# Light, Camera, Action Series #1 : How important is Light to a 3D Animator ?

Hey guys, my name is Mike Hermes and today we're going to talk about why lighting is so important for 3D animators. Intro
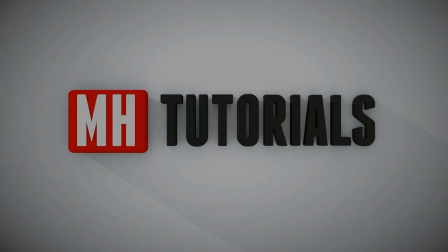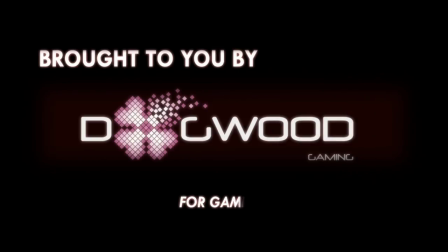Well, it's been a while since I recorded new videos. I've been traveling for the last month or so. First in Germany where I visited Animago and had the opportunity to speak there. That was really cool. Check it out right here. And then in the US. Now, while I was at Animago, I met some really cool people from Rise VFX Studios. They have been working on the latest Pirates of the Caribbean video. They hooked me up with this really cool t-shirt. So, shout out to you guys. You do some awesome work, okay? Alright, so let's jump into today's video. Why is lighting so important for 3D animators? Well, let's jump in and I'll tell you.
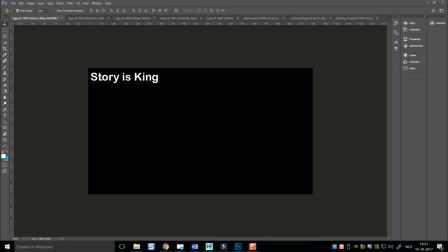[1:01]
Here we go. Alright guys, let there be light. okay well that saying is there for a reason light is very important especially for a 3d animator okay now i deal with students on a daily basis and what i see is that light
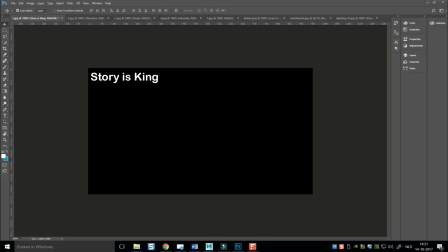[1:19]
is something that as far as skill set is concerned is usually developed at a very late stage people are really skilled at modeling rigging texturing and so forth and when it comes to lighting they kind miss out on that okay so that's
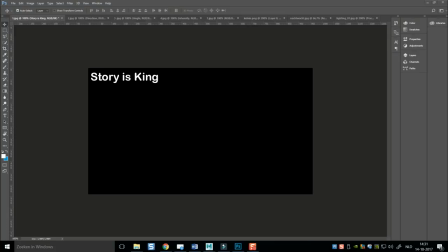[1:33]
why I'm doing this video as part of the light camera action series to show you how important this is all right picture number one story is king now what do I mean by that well whether you are a traditional animator working with a pen or pencil or you are a 3d animator digital
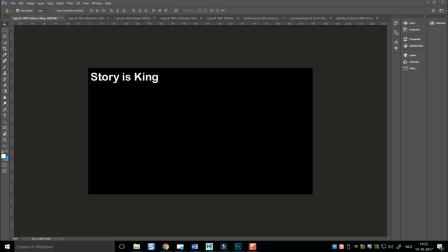[1:53]
or otherwise and you want to tell a story then that is why you're doing the whole thing story is king okay now why am i saying that because light adds a lot to how you tell your story i did this on a black background on purpose to show you that without light
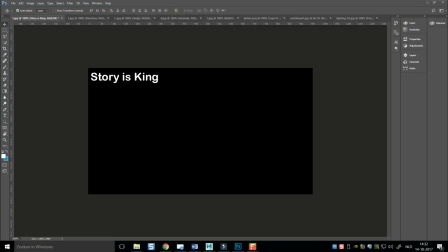[2:13]
there is nothing there's no story to tell that's how important light is okay so let's add some light here now once we do that you
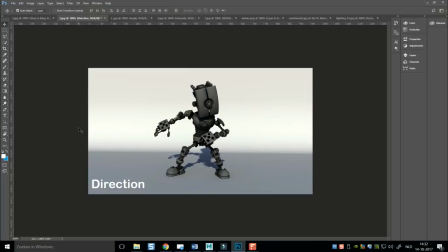[2:22]
automatically see something showing up right This little character is standing there and while light is added, first of all, you can see that he's standing there and second, you can see a shadow cast on the floor behind him.
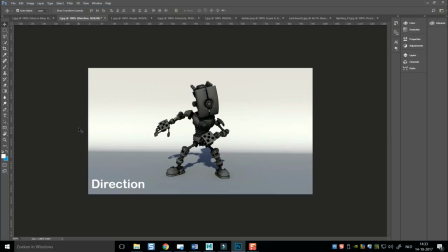[2:37]
So, this shadow is on the floor. It's fairly long and this gives you some information about where this scene is. Now, most likely it is outside, it looks like, because the light seems to be quite high up.
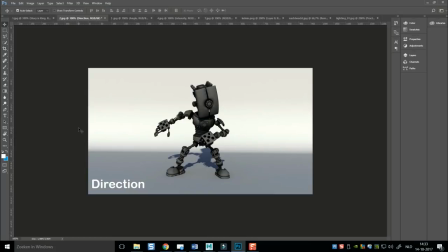[2:52]
And even if you are not aware, it still tells you a story. It's even better when you're not aware, actually. So you can play with the direction of your light to simulate a lot of things. Let's say somebody is watching TV, then the light would probably come from that TV.
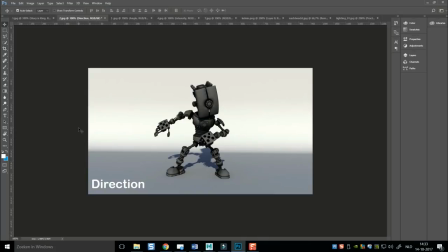[3:11]
If someone's outside, it would probably be coming from above. Now, one thing I see in real life movies all the time, and I think that is absolutely horrible, is I see somebody walking outside on the sidewalk, and I see two or three shadows from that same person.
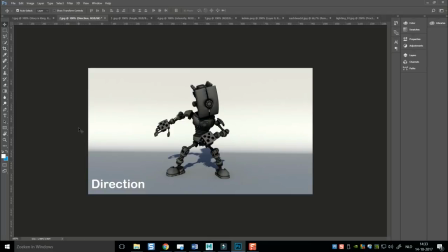[3:30]
Basically, that's a dead giveaway that external lighting has been set up outside, and besides the shadow cast by the sun, you also have additional shadows cast by the light set outside. So be very, very aware of that, okay?
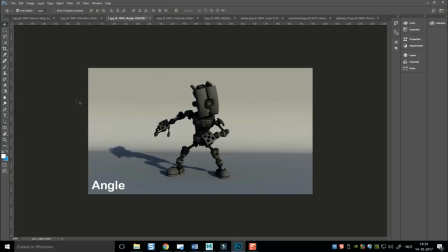[3:44]
So that's direction. So what else? Okay, the angle of your light will tell a lot as well. When shadows become long, it's later in the day and so forth. Okay, so keep that in mind. Indoor, same deal. The angle of the light will tell a lot about your story.